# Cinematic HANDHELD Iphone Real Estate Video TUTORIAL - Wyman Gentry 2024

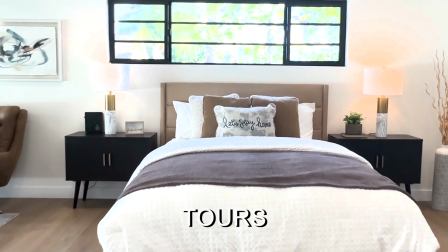[0:00]
If you've always wanted to know how to shoot cinematic property real estate tours using nothing but your iPhone, then you're in the right place, because in today's tutorial, we're gonna go over 10 easy handheld camera moves that you can use to do just that. So let's go.
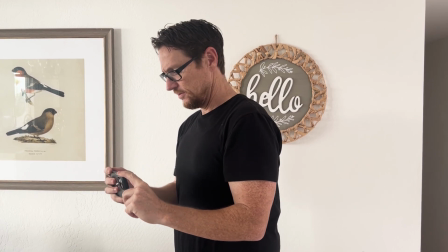[0:19]
First things first, the best practice for all these shots, you'll wanna make sure that whenever possible, keep your arms and camera as close to your body as you can.
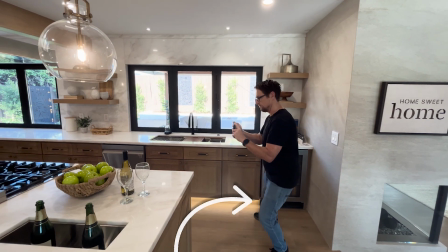[0:27]
This will give you extra stability, and anytime you can use your legs to accomplish the camera move will add even more stability to your shots.
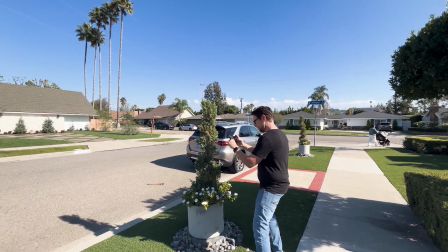[0:34]
Shot number one is the front of house establishing shot. If you have something in the foreground that you can use, that can be a good way to shoot a revealing shot.
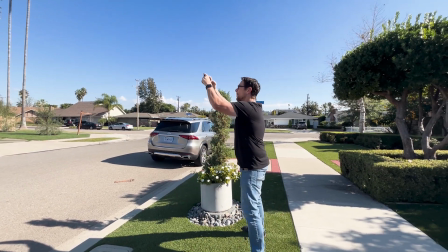[0:41]
A crane shot is another good option for the establishing shot. Something to keep in mind is that you want it to last long enough to add any opening text like the property address.
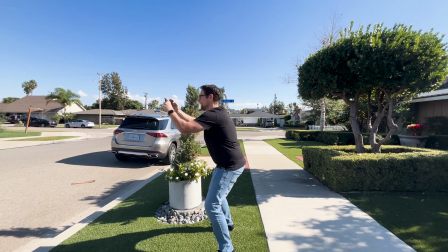[0:50]
Slowing your footage down by 50% in the edit will help with this, and it will also increase how stabilized your footage looks.
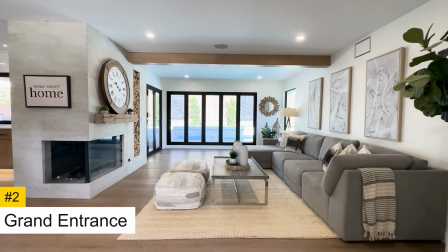[0:57]
Shot number two is of the grand entrance.
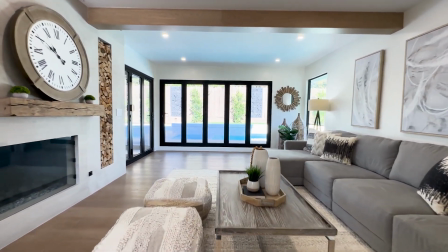[1:00]
This is where we showcase the most spacious living area of the home to give the viewers a sense of what it's like upon entering the home.
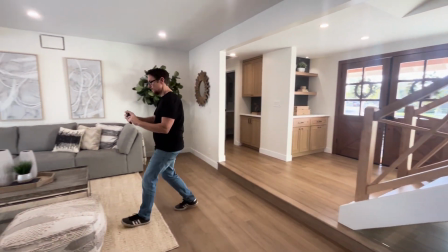[1:07]
For this, we're going to frame up the shot and slowly walk forward using what's known as the ninja walk, heel toe and knees slightly bent.
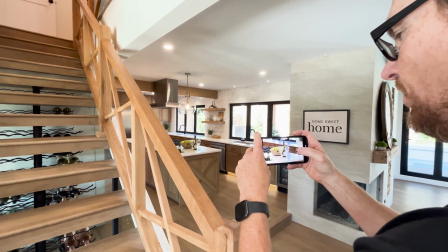[1:15]
Camera move 3 is capturing detail shots. This is the same idea as the establishing reveal, but for this, we'll zoom the camera in.
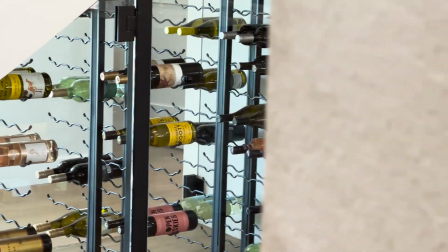[1:23]
Make sure to get several of these that you can sprinkle throughout the video. Next is a straight push-in.
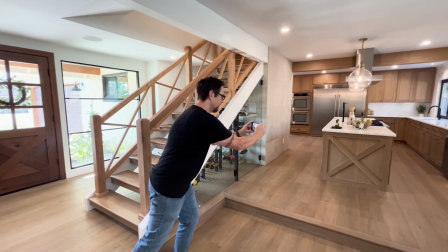[1:28]
This is a shot that I use very often throughout my walkthrough videos, as this one is very stable.
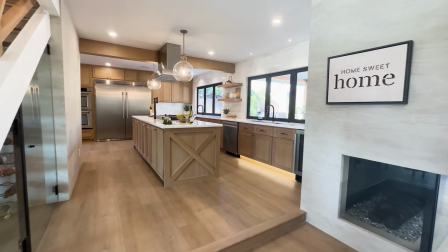[1:33]
There's no walking in this shot, only leaning forward. You can push into the kitchen as well as push into any bedroom or bathroom.
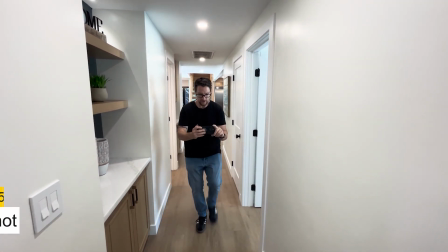[1:40]
The long shot. This is where we walk a path that leads into another room. This is a good shot for adding a speed ramp in post to really get the viewer's attention.
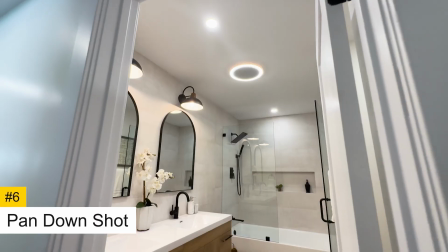[1:49]
Camera move number 6 is a pan down shot. This is a creative way to break up your shots and reveal a space in a different way.
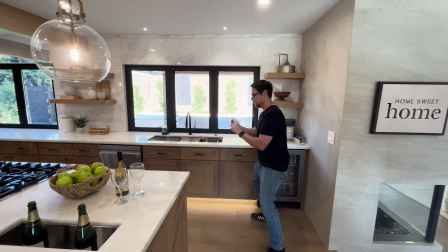[1:55]
The slider shot.
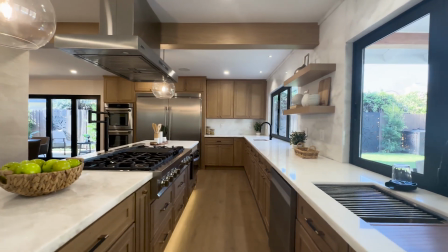[1:57]
This left to right or right to left movement replicates a slider motion and is great in introducing that parallax effect and giving more depth to your shots.
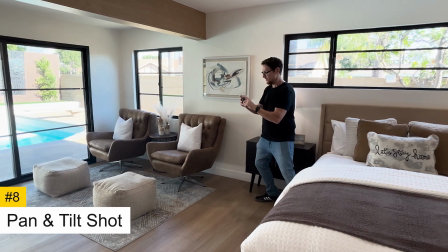[2:05]
The pan and tilt shot combines multiple camera movements, leaning from side to side and turning or tilting your camera.
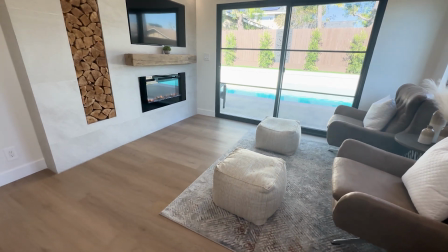[2:12]
This is a little more of an advanced shot that will definitely elevate your video.
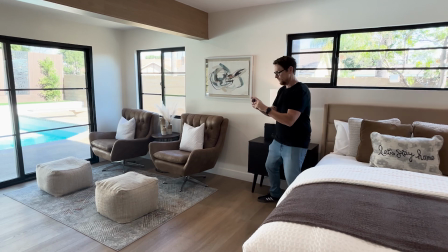[2:15]
Remember, it's always good to capture as much footage as possible and in different ways so that you have a lot of options for the edit.
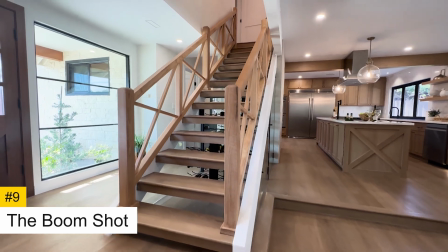[2:22]
The boom shot is another amazing shot where we lift up from a low angle to reveal the space.
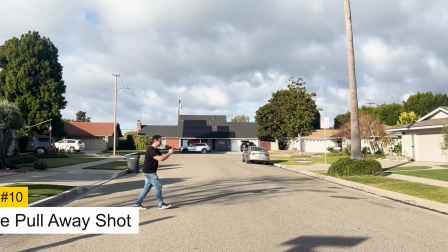[2:27]
And finally, our pull away shot. This is a bit of a cheat, as you can just walk forward and then reverse it in post.
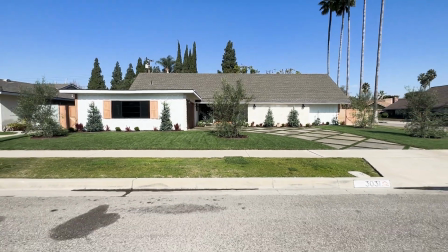[2:33]
And as the final shot, I do like to close with pulling away from a house so it feels like we're bringing the house video to a close. And this is a good place to add any branding to your video. So we've captured our clips. Let's see what it looks like with some creative editing as well as music and sound design.
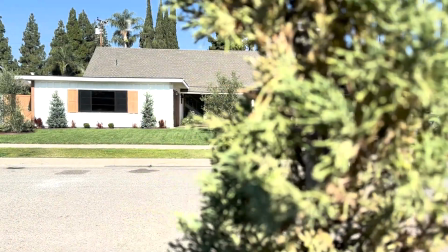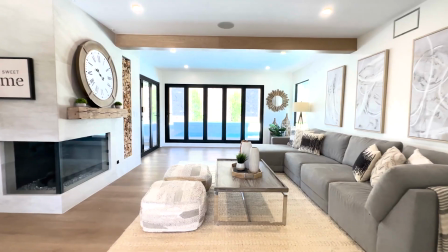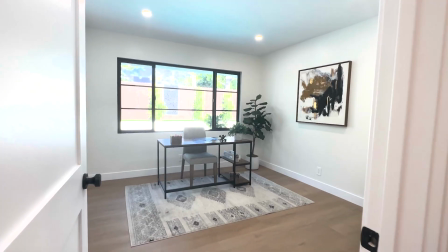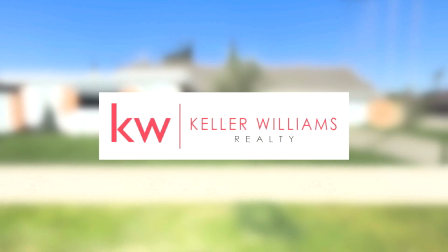So with some thoughtful planning and creative editing, we're really able to put together a cinematic looking property tour using nothing but our iPhone. If you're interested in more videos like this, be sure to subscribe to the channel and be sure to comment below if you have any ideas for future videos. Oh, and if you'd like to see how to edit that speed ramp, be sure to check out this video here that's on screen now. And thanks so much for watching, and we'll see you in the next one.